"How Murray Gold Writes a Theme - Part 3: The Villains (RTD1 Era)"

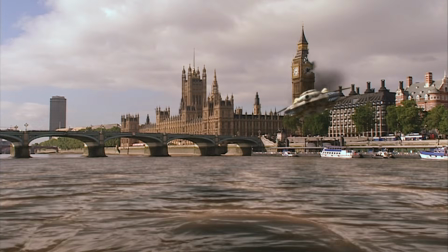247s
It's such an iconic image from that first series, and the score perfectly matches that scale and madness of what is being witnessed.
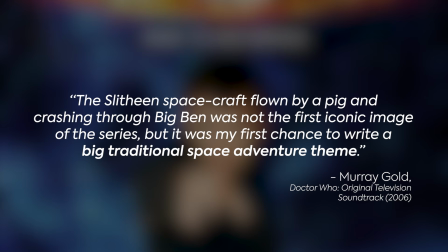254s
Murray says this was his first chance to write a big traditional space adventure theme, as this two-parter was the second story that Gold worked on after Rose.
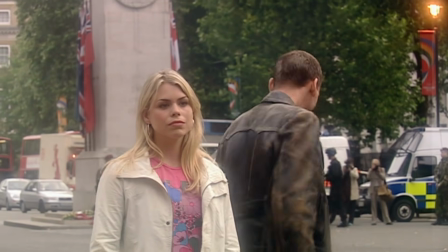263s
One part I really like is this chromatic walk down from the E natural to the D in the melody line.
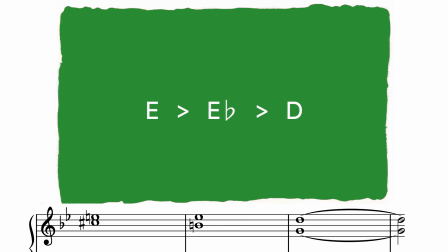272s
The top note literally just walks downward a semitone at a time, but the interesting thing for me is how the notes underneath it form a different pattern, creating 3 distinct intervals to give each one a different feel in the harmony. First we get a C sharp and an E, a minor third, then a B and an E flat,
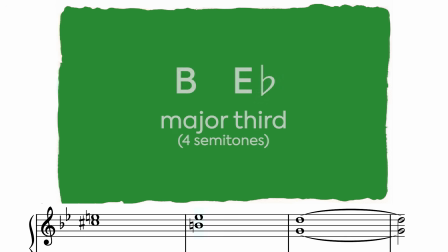292s
a major third, then finally a G and a D, a perfect fifth. So we begin with this tension and then end on this stable, powerful sound.
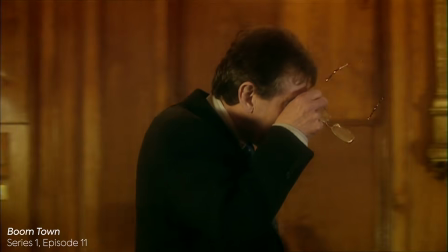308s
There's a variation of the theme used for Margaret in Boomtown, but it's much more stripped back.
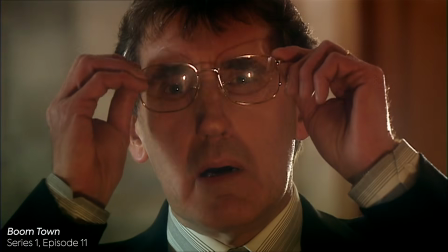313s
The tempo is slowed right down and it is played on a solo cor anglais.
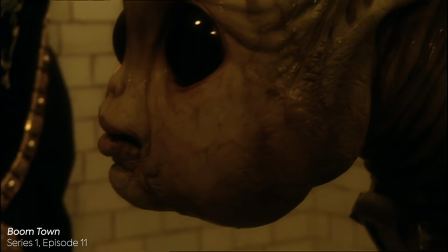317s
He wants much, much more cor anglais, emphasising her loneliness and isolation.
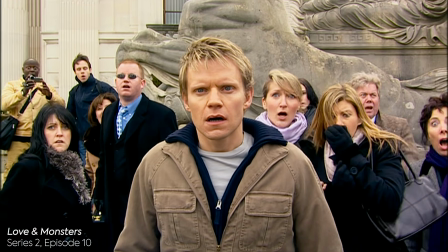323s
It also crops up again in Love and Monsters when Elton is witnessing the Big Ben crash, and again in The Day of the Doctor when the TARDIS is airlifted by a unit,
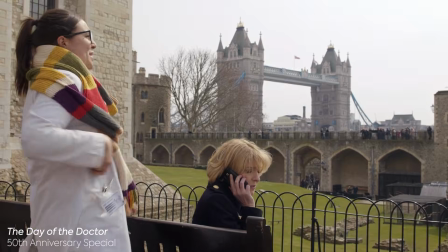332s
which doesn't seem to have any kind of thematic relevance, and I imagine was just chosen because it's a cool action cue to score the scene.
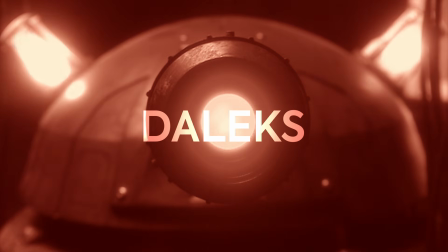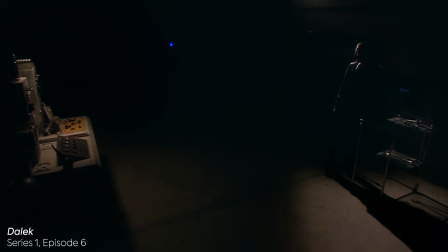344s
Firstly, massive shout out to that eerie electronic sting that accompanies the reveal of the Metaltron in Dalek.
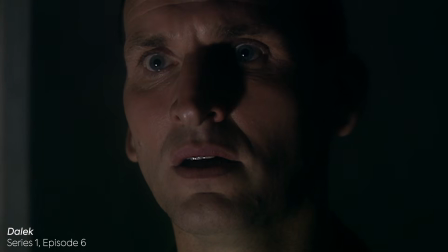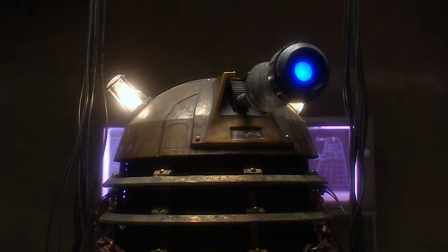356s
That's the first musical motif we get for the Daleks in the modern series, and I love it.
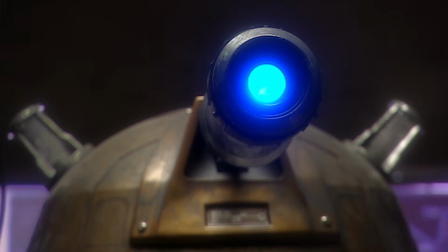361s
There's something really unsettling about that high-pitched, mechanical, dissonant whine as the lights come up and we hear the Doctor's screams for help.
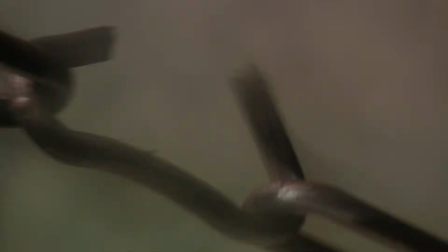369s
This little sting is incorporated into their more recognisable theme, but I think it deserves a special mention just for how iconic it is,
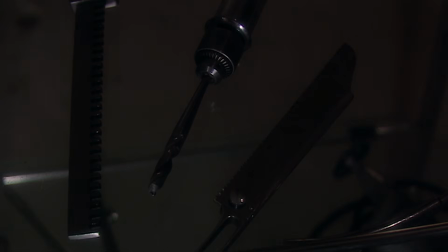376s
and I associate it pretty much purely with that scene, and therefore this specific Dalek.
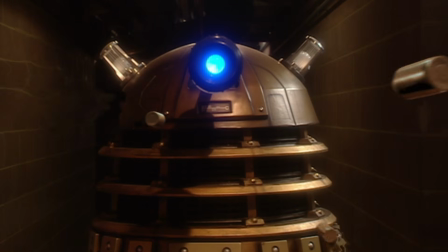382s
That said, we do get a taste of the villain's main leitmotif in Dalek,
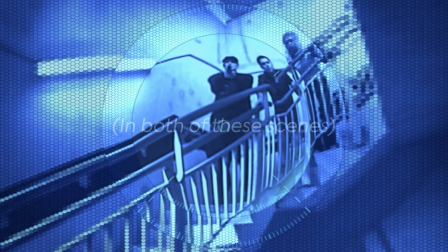386s
just in a slightly different arrangement to the more recognisable one we hear in the series finale and future appearances.
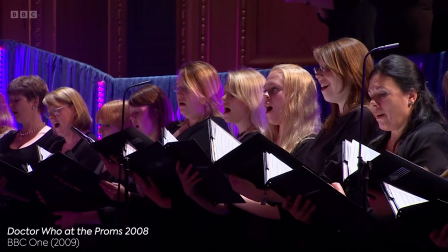392s
The main piece of instrumentation for the Daleks is a choir, which we might typically associate with the angelic and the graceful,
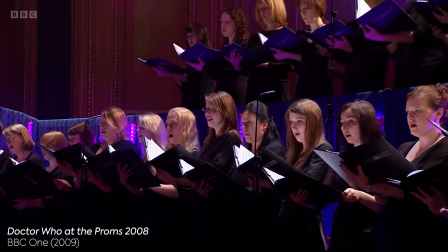399s
but not this time, because this is a choir from the pits of hell,
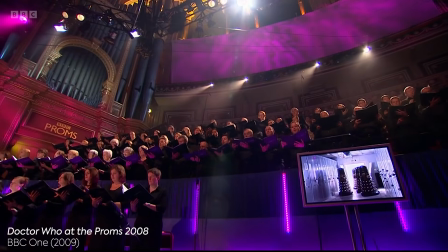403s
delivering a demonic Gregorian-esque chant.
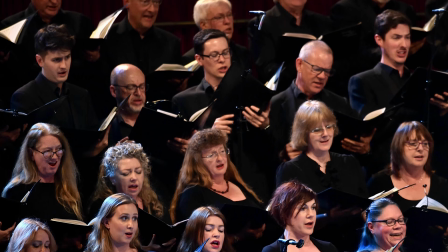407s
I mean, they're not really from the pits of hell, they're the Crouch End Festival chorus, and I'm sure they're lovely, but man can they make an ominous sound.
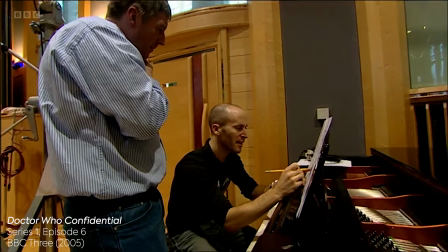415s
Murray wanted the lower registers to sound monkish, and they were pitched lower to provide that darker, more foreboding sound.
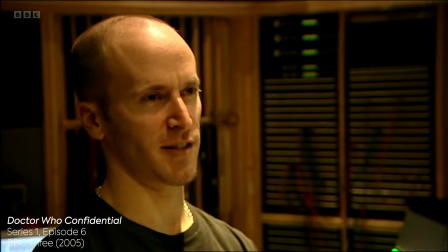423s
He also directed the choir to sound ritualistic and very deliberate on the beat, creating an almost robotic, inhuman quality.
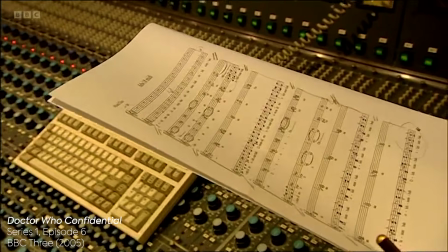431s
The piece seems to be somewhat inspired by Carl Orff's O Fortuna,
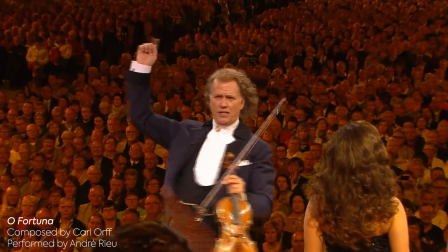439s
or possibly John Williams' Duel of the Fates from The Phantom Menace.
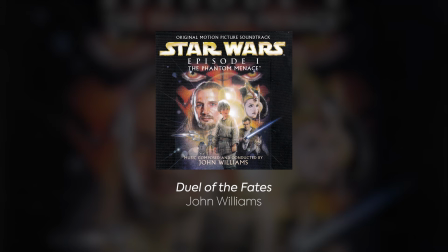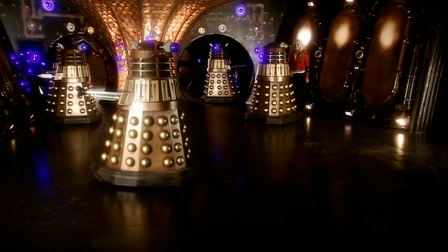450s
The iconic chanting actually consists of lyrics written in Hebrew slang, with Murray himself coming from a Jewish family.
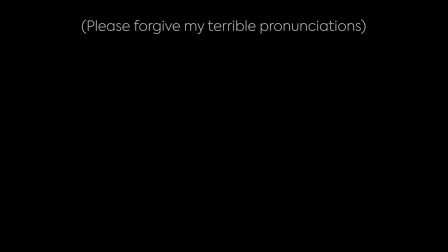456s
The lyrics are O Makore, Oh, what is happening? Ole Sota,
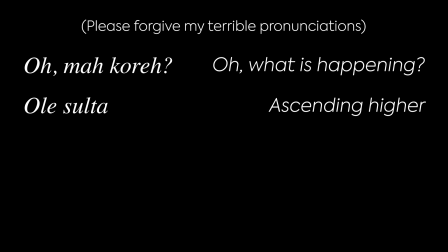467s
ascending higher, which is exactly what the melody does, climbing up the scale in semitones, a tried and tested way of building tension in a piece of music. Ole Samdva, nothing much, and Korigeva, what's up, man?
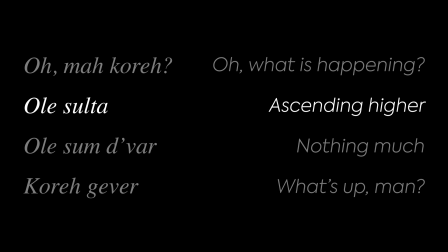484s
You might have noticed that other than ascending higher, none of these lyrics have any real relevance to the Daleks, with the others seemingly consisting of casual Hebrew slang and expressions.